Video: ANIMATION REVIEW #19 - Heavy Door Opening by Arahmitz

Hey guys, welcome to another 10-minute review. Today we have an animation by Arahmitz, a heavy lifting door that doesn't want to open. And I think that the way the shot was set up serves as a good example to a lot of you, but also the animation needs a little bit of loving that hopefully I can shed some light on what can be actually improved on for Arahmitz to actually take this animation over the line. So let's get started. Okay, so I'm going to have to set the timer as usual, so let me just go ahead and do that on my phone. All right, where's my 10-minute timer? There you go, 10 minutes on the clock. Let's get started. All right, so I'm going to play the animation a couple of times and then we're going to go ahead and review it.
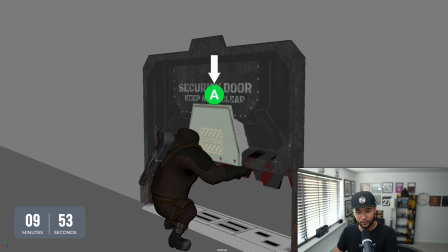Okay, so here's the thing, Arahmitz. I think there's a few things that work well. So the very first thing that I like to highlight is that I like how you are gamifying your shot, right?
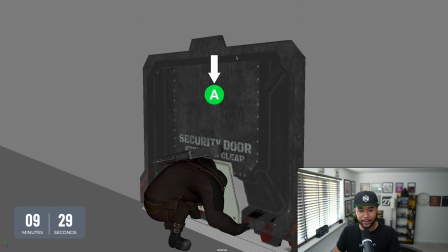1:11 The fact that you have an A showing up here and the fact that that A is actually pressing a few times, that is really nice. Now, the gamification of a shot is really important for all those that are listening to this now, because it means that to a future employer that they really know that you want to get into games, right? For all those that actually don't know. Now, your gamification in this case has a little bit of a flaw,
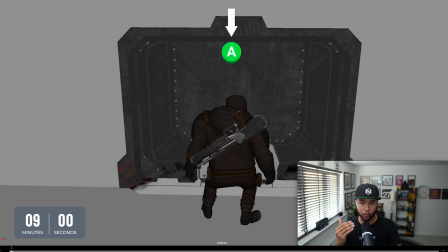1:42 and that is just at the start, because you basically have a press A and then you have a press A again. What you really want to do is basically have something that says open door and then maybe assign it to another button just so you can have a difference,
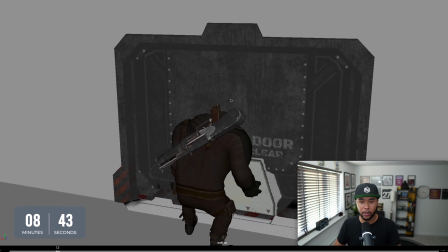1:58 and then press X. Press X, open door, that disappears, and at that point you have to press A to open door.
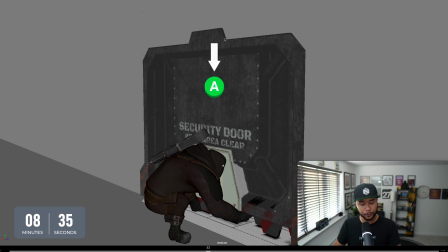2:06 Now it helps you to actually have a little bit of a saying or a little bit of a tell, a little bit of a writing on top telling you what you need to do, right? So for example, when you start playing God of War for the very first time, the very few times in the beginning that you have to face an enemy, the game will tell you press A to, and then whatever, right? Like to punch or to release or to lift or whatever it is.
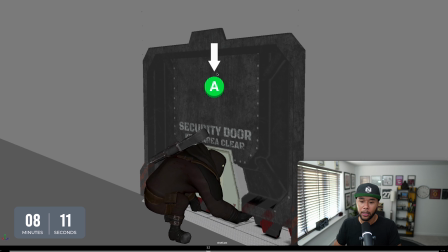2:31 So this is basically what you want to replicate here, because as a viewer, or in this case,
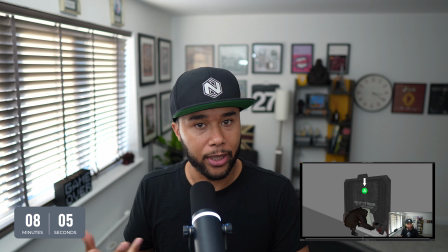2:37 a gamer, you don't know why you have to press A. And in most games you have a prompt,
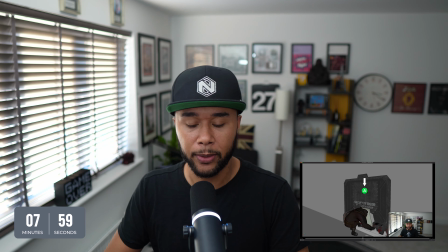2:42 and the prompt normally notifies you on UI what you need to do, right? So that's just something that you can change quickly to make your animation slightly better.
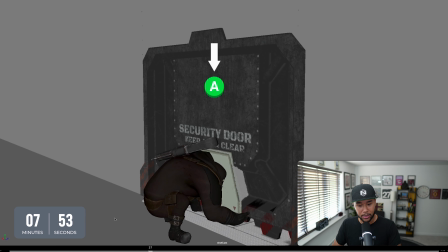2:51 Now, another thing that I would say is basically the animation specific.
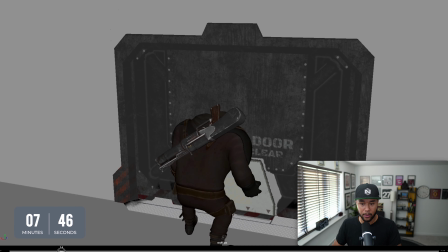2:56 This idea of like moving the camera to actually showcase more of the action is also correct.
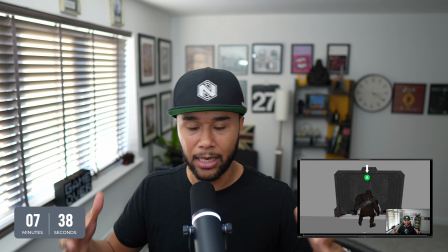3:03 But at the moment, there's a lot of things happening at the same time. You need to break things down into almost like separation and beats.
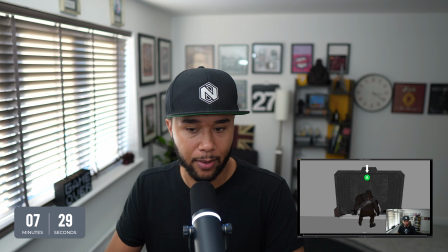3:12 So the viewer, the player can actually see what's happening. So here, for example, the camera is moving, right?
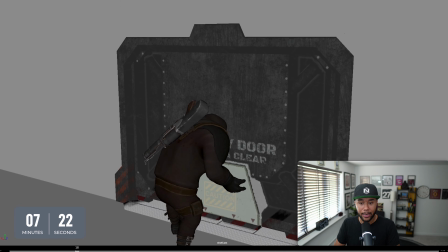3:19 The camera is moving, they press in the button, and the character is actually kind of like hunching down to go and open the door.
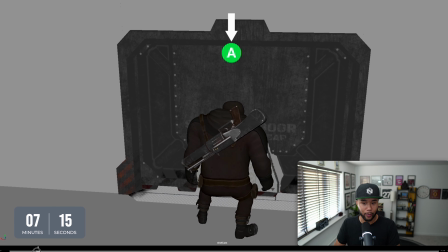3:27 It's too many things happening for the viewer or the player to actually pick up on what's going on. So you need to basically break it down in a way that press A happens, right? Press A to open this door. That's a little bit of an idle there that allows you to kind of read as a viewer that the player needs to action something before something else happens.
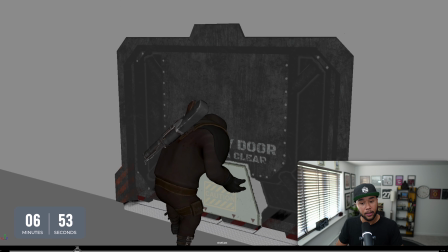3:48 Then the second beat should be maybe that the character goes down to open the gate and then the camera moves,
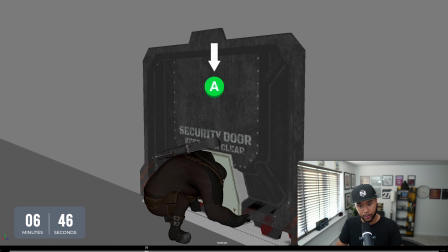3:55 or the camera moves to this position and then the character hunches, right? But both things cannot happen at the same time. It's almost like you are preparing the player for it to actually have an action, right?